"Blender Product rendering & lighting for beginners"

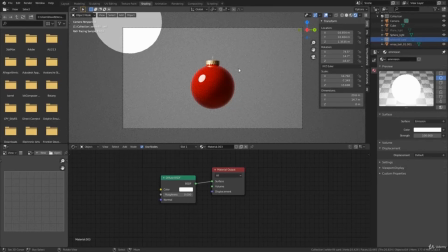(49:31)
And why is this? Well, let's actually change the sphere. So I have, instead of the sphere, I'll put a plane here,
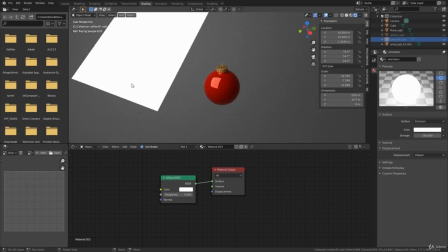(49:41)
And what I did is it's just a plane and it has a emission shader on it. So in photography this would be a light box.
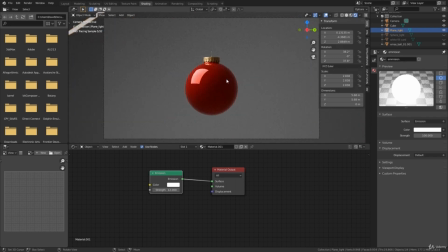(49:51)
And what we can see now is that this looks way flattering, way more flattering than our other shape. Why is this? Well, it's sometimes hard to say why it is, but I think it has a lot to do with the nice highlight that we get,
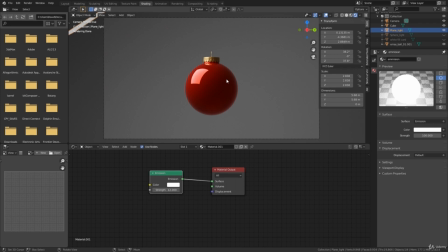(50:06)
plus the highlight follows the shape of the ball. So we really can see what the shape is. But does this also work if our model is not that shiny, right? If it's more rough, so we can more diffused light. Well, let's look at it.
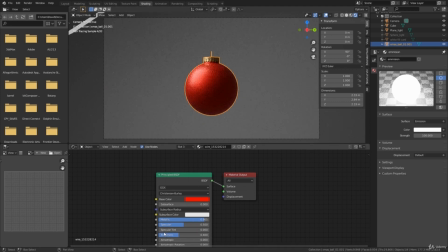(50:25)
I'm gonna put this roughness up, 0.4. You can see that this changes the whole lighting as well, right? The surface has now all kind of bumps on it, and what we get is a more diffused light. It looks okay, but let's actually change it back to the sphere that we had before.
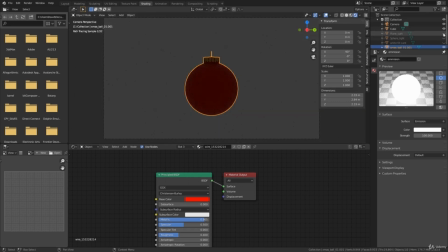(50:43)
So here, plain light goes off, and we're gonna put the sphere light on.
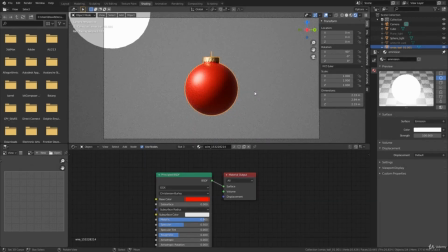(50:51)
And here, after it has been loaded a little bit, you can see that this looks better than the shape from before. Okay, so what I also have here is something extra which is called a white card or a white fill card.
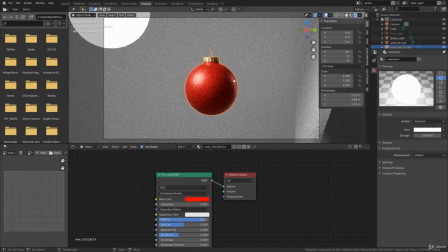(51:08)
It's just to create some extra highlights on top of your model.
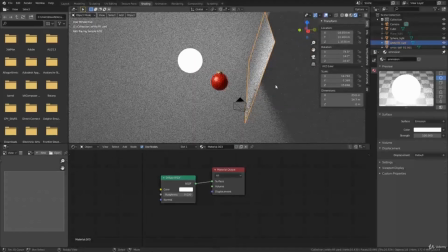(51:13)
So this card, they used a lot in photography. What you can do is you could give it an emission, but if you don't really want to light up your scene anymore, then you can just keep it white, as I have here.
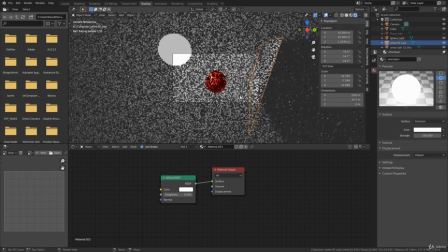(51:26)
I only have a diffuse, put it to white, and you can see that it reflects on top of our shape here.
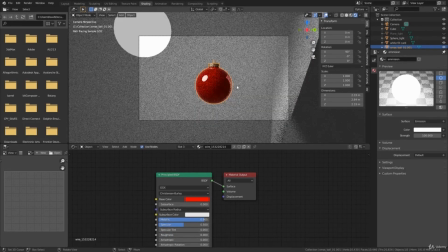(51:33)
If we put this back to like totally shiny, you can see that it creates some very, very nice and cool highlights. The thing that you should take away with this part is that you should try to look at your model and really think also about the highlights and the shapes of your highlights.
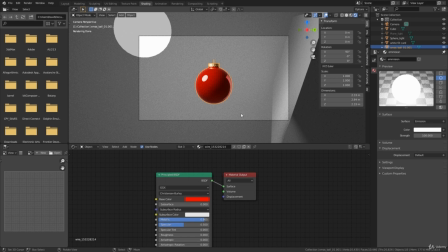(51:50)
So do you want a more of a square shape, which is very, very handy for maybe cars, you can see it a lot, or is it a bit more diffused and do you want some more rounder
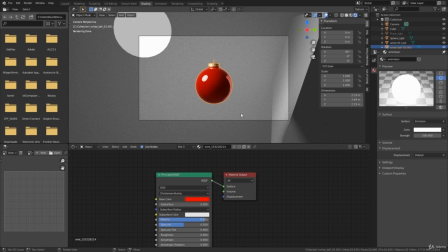(52:02)
shaped lights? There's nothing good or bad, but you could see what the difference can be at certain parts.
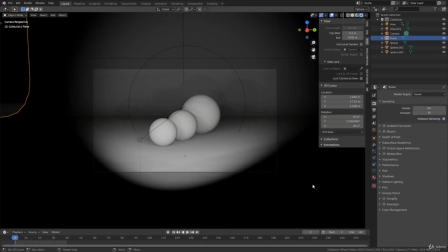(52:10)
So play around with it and have fun. The separation between objects. In the last part I already showed a background light or rim light to create some extra separation between the object and the background.
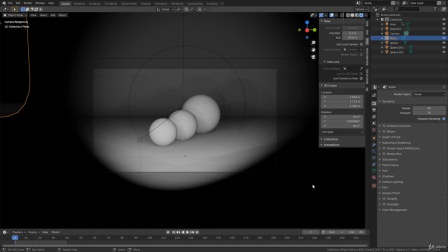(52:24)
But sometimes we also work with multiple objects, and how do you create a separation between them that looks also pleasing to the eyes? Well, right here you see 3 balls, and the light that we have here kinda just goes perpendicular in the front toward it.
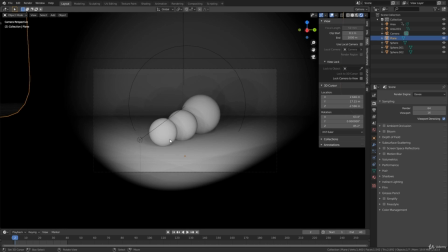(52:41)
So we do not really get a lot of detail of like the shapes that they have, but also how far they are away from each other. Plus the separation is quite minimal. As you can see, there's just a little line here.
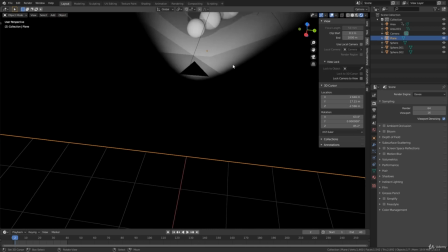(52:54)
If I actually show you the scene from the top, you can see that you might have not thought that it would have looked like this from the top, right?
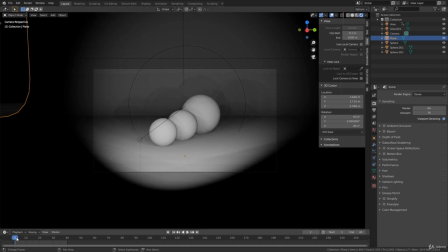(53:03)
So what can you do in this case? Well, from the front it looks like this.
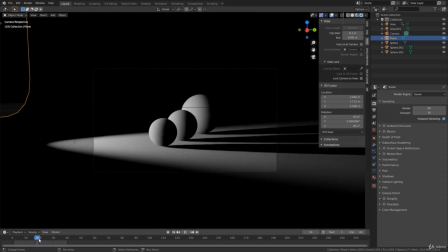(53:09)
I kinda made a little animation so it moves towards the side. So around frame 20, it is at a 90 degrees angle. And you can see that we have a way better separation between all of these balls.
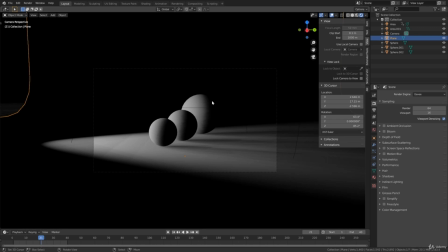(53:24)
But now we kind of miss separation between this part and the background, right?